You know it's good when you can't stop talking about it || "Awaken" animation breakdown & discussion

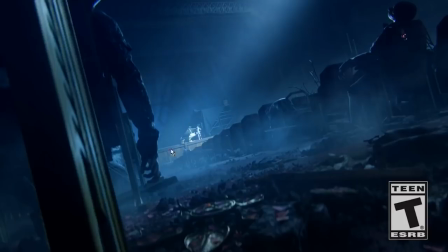And again, so your eye is drawn here because this seems like it's kind of closed off, but this is being framed by all of the chaos, all of the destruction, all of the apparently random mess that's lying around is framing Jin as he stands upon the stage,
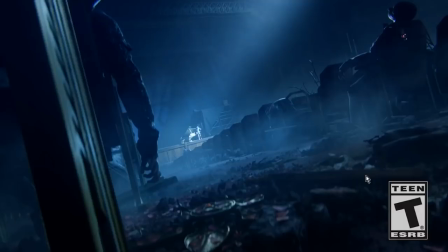which again, Jin is the kind of sociopathic mass murderer who likes to think of his sociopathic mass murdering as art, which is framing him as the diva, as the performer at the center of all the attention.
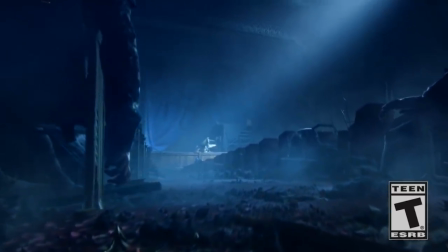And again, this is not like masterclass storytelling from some cinematic genius whose ideas have never been parallel.
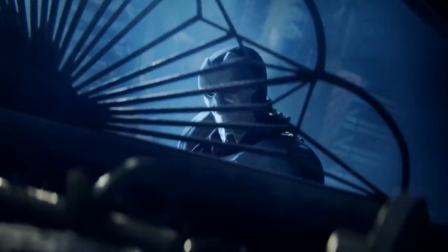It's just really good basic craft of filmmaking.
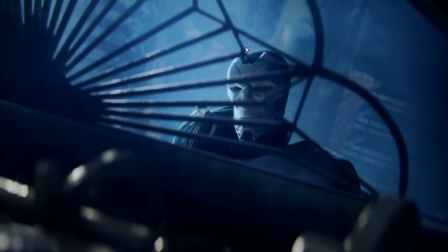And I also really like this little detail here, that even when we see Jin for the first time, we see his mask, we don't really see him because he's behind this metal arrangement of things.
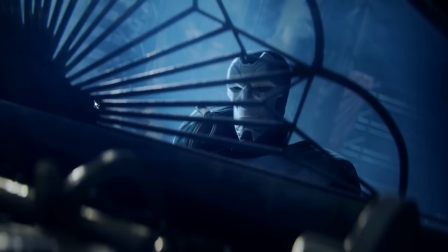I think it's a holder for sheet music. That's kind of Cutting his face into pieces. That's kind of that's breaking him a little bit Now if you remember the first teaser that we got for Jin and indeed his splash art
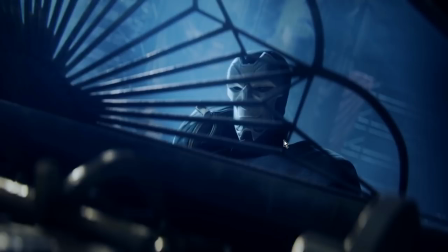features Jin in a broken mirror Like we're looking at Jin in the broken mirror as a visual symbol of how he's kind of he's a nutcase He's crazy. His brain is broken. And so here again, we're not seeing Jin fully, we're seeing him through a broken perspective,
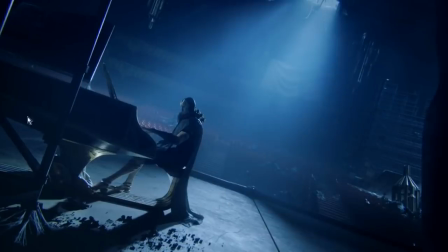both the Dutch angle which persists into the next shot where you can see we're completely off-kilter from what would be centered at all.
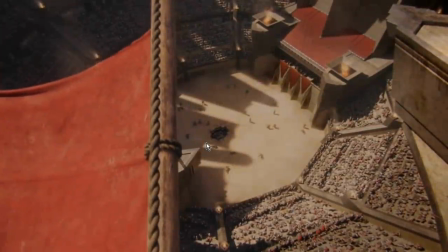And it's constantly, every time Jin is framed, he's framed in a way that puts us a little bit off-center, that puts us a little bit off-kilter, that makes it harder to see.
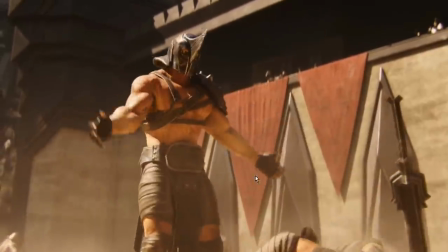Whereas contrast that with the fight scene here in the arena, and you pretty much get nothing but proper angles.
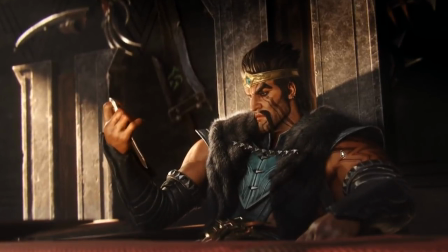Like There's a little bit of Dutch angling going on with Draven here, which again is meant to put off a little bit off-center. And from a visual storytelling perspective, how funny is it that for someone who doesn't know anything about the League of Legends universe, their assumption when seeing this scene is going to be that, oh, Draven is the king.
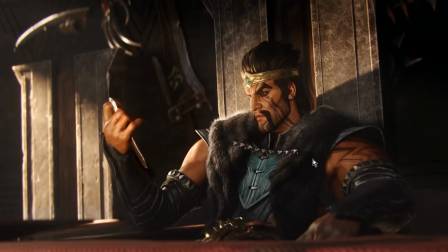He's the king, like Caesar presiding over the arena, the emperor of whatever this nation is, when in fact the leader of the nation, of course, is Swain.
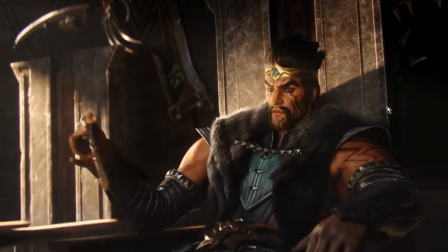especially since he's wearing the golden thing around his head that looks like a crown but of course he is the king he's the king of the arena which
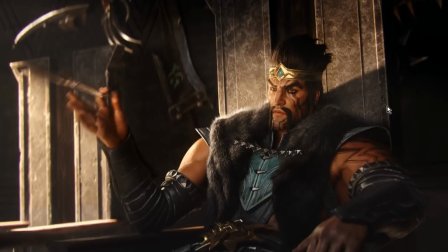is very much who he is in the storytelling of legal legends he's the king of the arena he is the greatest showman in noxus he's the guy who most loves fighting these arena fights out of everybody also
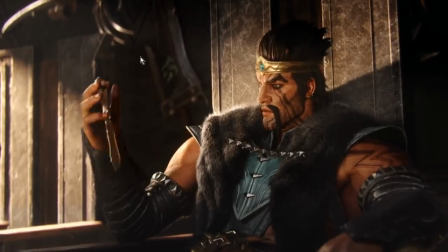uh excuse me there i had to swallow some spit um also a little bit of lovely storytelling um that when he's bored when he's just kind of sitting around,
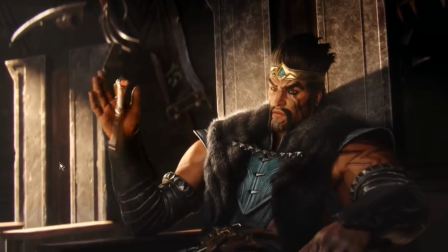not knowing what to do. His basic move is to spin something around his finger.
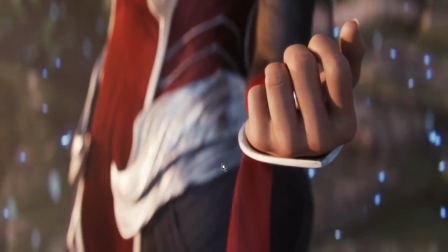Like, that's part of his personality. He likes things to spin around and swing, which is setting up how, of course, that's exactly how he fights with his axes. And so that's a good little character detail that, oh yeah, that carries over into other aspects of his personality. When Draven is hanging out and he doesn't have his axes, he will spin other things around, because that's just who he is as a person.
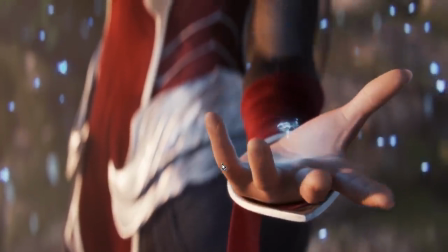Very good. Just very excellent.
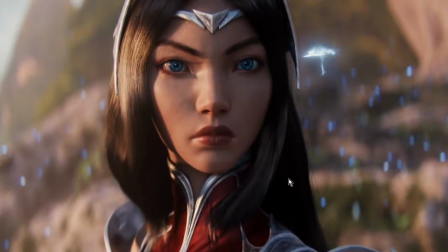Now, from a character design perspective, there's a little bit of uncanny valley happening here, with Irelia especially. Those are some awfully big eyes she's got going on there. And personally, I'm getting kind of Alita battle angel vibes from this particular shot,
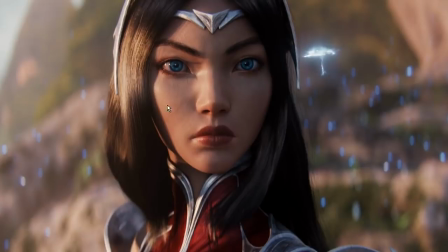where she has these really large, bright, clear eyes that... Yeah, this is a stylization choice, and you can kind of hear from how I'm a little bit uncomfortable with it, that I'm not 100% on board with it like it i can't when i look at this shot i can't decide whether they want us to feel like irelia is a real person
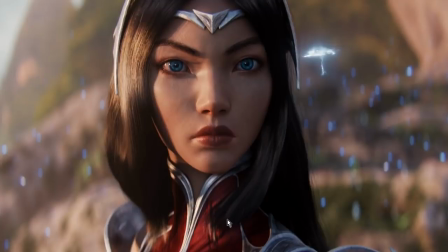someone who like exists with realistic texturing and realistic lighting effects and you can see the depth of feel that's being applied to her face and and and the blurring and the sort of semi-realistic are we supposed to feel as though she looks like a real person or are we supposed to feel
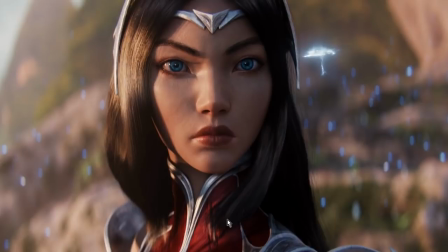like she looks like a highly rendered cartoon character because I can't, I'm having some trouble deciding.
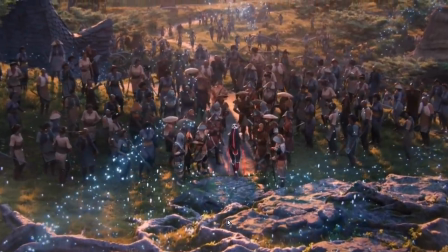And the big eyes in her face is a big part of the reason why. Because humans generally don't have eyes that size.
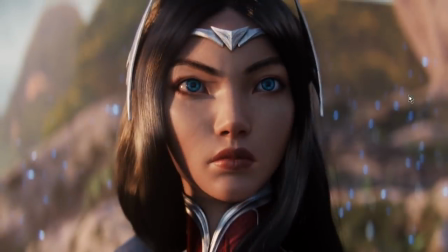I'm just saying, they're generally a little smaller than that. And that's a stylization choice that, it's not that it doesn't work, by the way. I'm not criticizing it as, oh, this is a mistake. just that, for me seeing that shot,
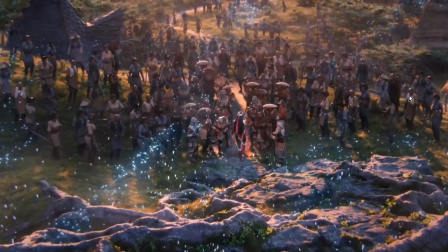instead of thinking about what her facial acting is emoting and what she's trying to say as a person,
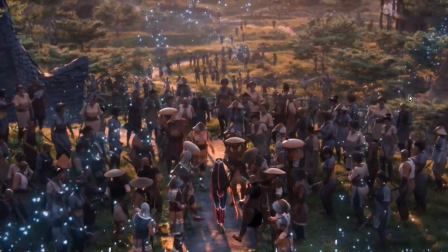I'm immediately thinking about, whoa, hey, what's going on there?
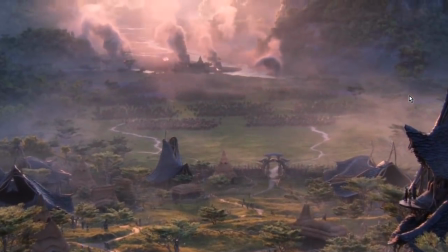I'm immediately sort of taken out of it a little bit by the question there, but that's neither here nor there.
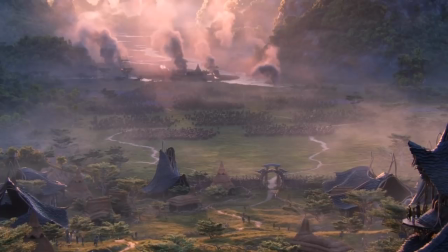The colors are gorgeous in this thing. Now they're relatively muted.
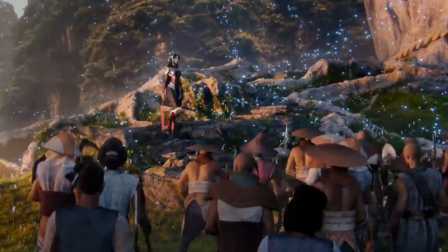We have seen previously when Ionia has been portrayed in cinematics from Riot,
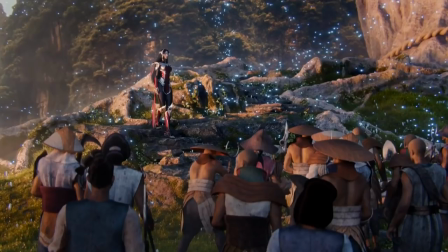we have seen Ionia often be a very highly saturated place. We have lots of saturated colors and flowers and, you know,
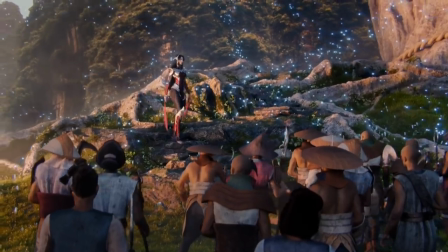colorful trees and stuff everywhere to sort of indicate that the place is a magic place where all the plants are full of magic and stuff.
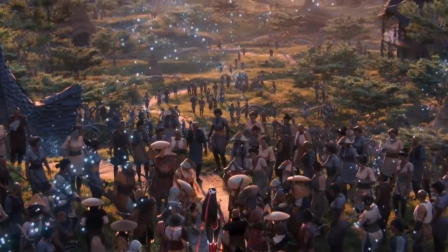They've scaled that back a little bit here so that it looks more like it's just some, you know,
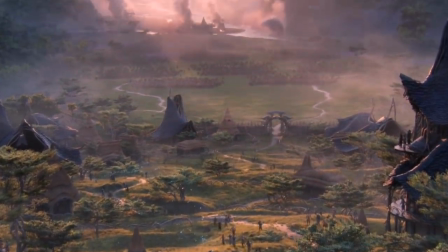farm in a highland somewhere and not a place at the heart of all magic in Ionia.
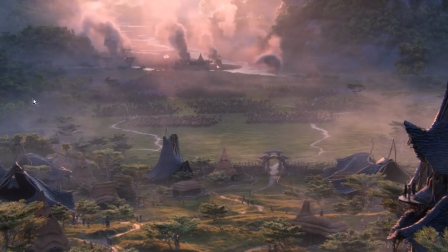But I do like how excellently they contrast. You can see all the greens and all the untouched loveliness of Ionia here. And then as you paint up towards the Noxian army, the color palette of where they've been rampaging through takes on a much redder hue.
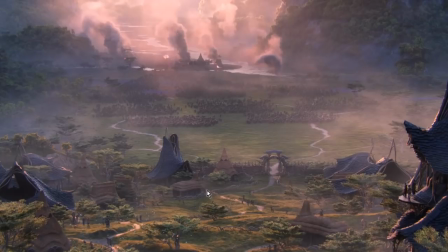Pink, actually, because it's a sunset scene. It's a golden hour, which is the perfect hour to set any battle scene. But you can see that contrast in what is and what will be if the Noxian army has its way.
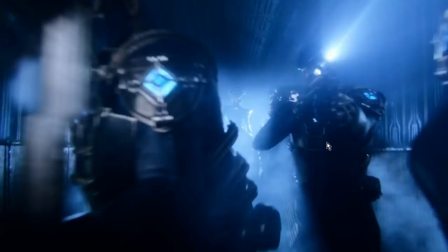So you set up the threat pretty much right away. And then we get a drastic shift of color palette.
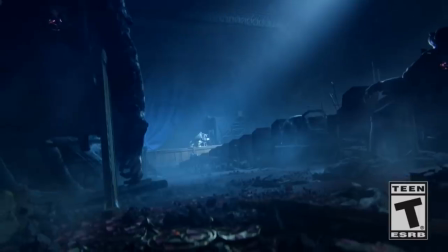And by the way, that's something else we should talk about is the use of color palette in the shot.
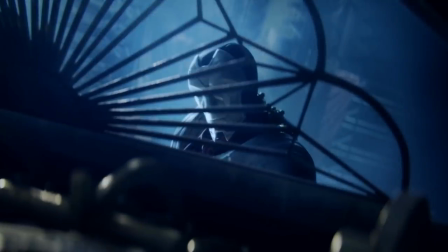We have the scene with Jyn and Camille, which is primarily, as you can see, framed in blue. Blue, blue, blue, blue, blue, blue everywhere in the shots.
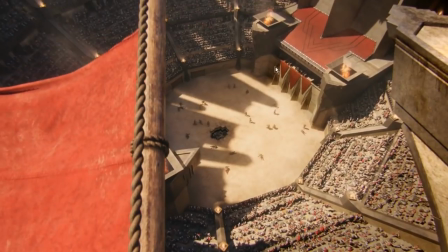Then we head on over to Noxus, where we've got a lot of reds, because of course that's what Noxus is like, but we've also got a lot of dust, we've got a lot of browns, we've got a lot of, you know, sand going on, which again very much fits Noxus' aesthetic as a place of harshness, of
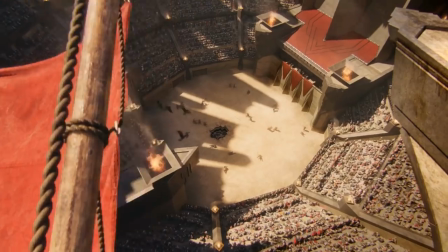groundedness, and you're like, this is not a place for high ideals. This is a place to be sensible and fight until whoever you're fighting against is dead.
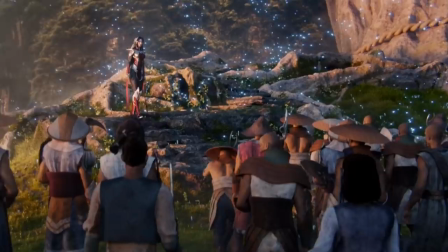And then we shift to Ionia, which despite, like I said, they've desaturated it and cut a little bit back on the whole magic thing,
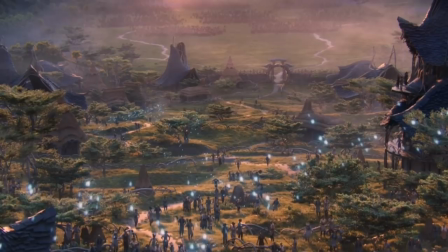but it still very much looks like the kind of place where sorcerers and wizards would live. like especially if you take a look at the design of the houses
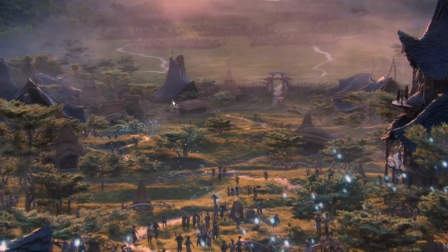that sometimes literally look like wizard hats.
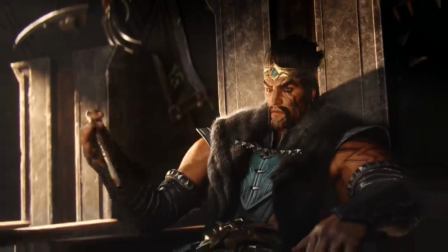And the color palette here is much more, rather than the, you know, dusty grays and browns and reds of Noxus, you get a lot of greens,
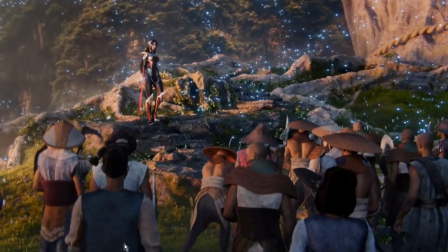you get a lot of sort of dusty gray for the rock,
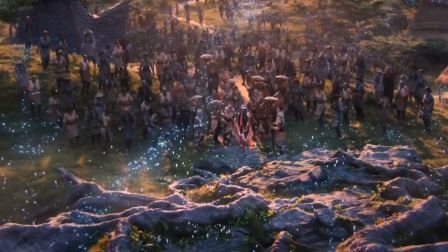you get the soft golden light of the afternoon in which the battle is taking place, contrasted against those very bright blue lights.
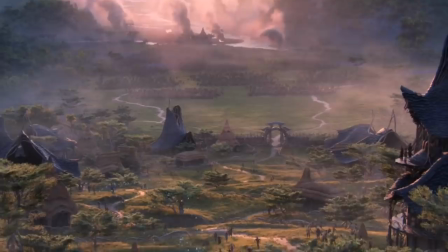So you get these very strongly contrasting color palettes between the various scenes, which is why when suddenly we cut,
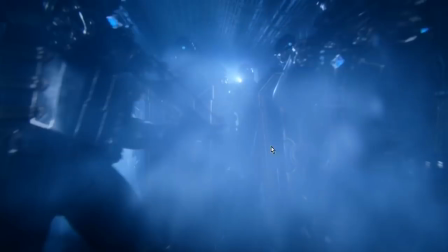like from this moment, we can tell that we're back in Piltover, we're back with Gin,
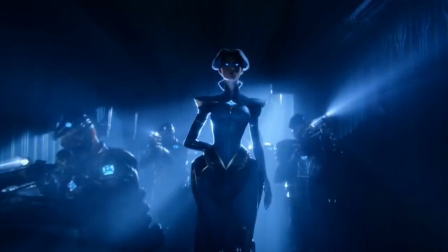we're back where we started the cinematic short, because the color palette is back to that exact same series of hues, which again,
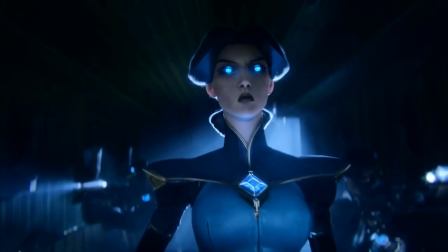basic filmmaking, but it's being applied really, really well here.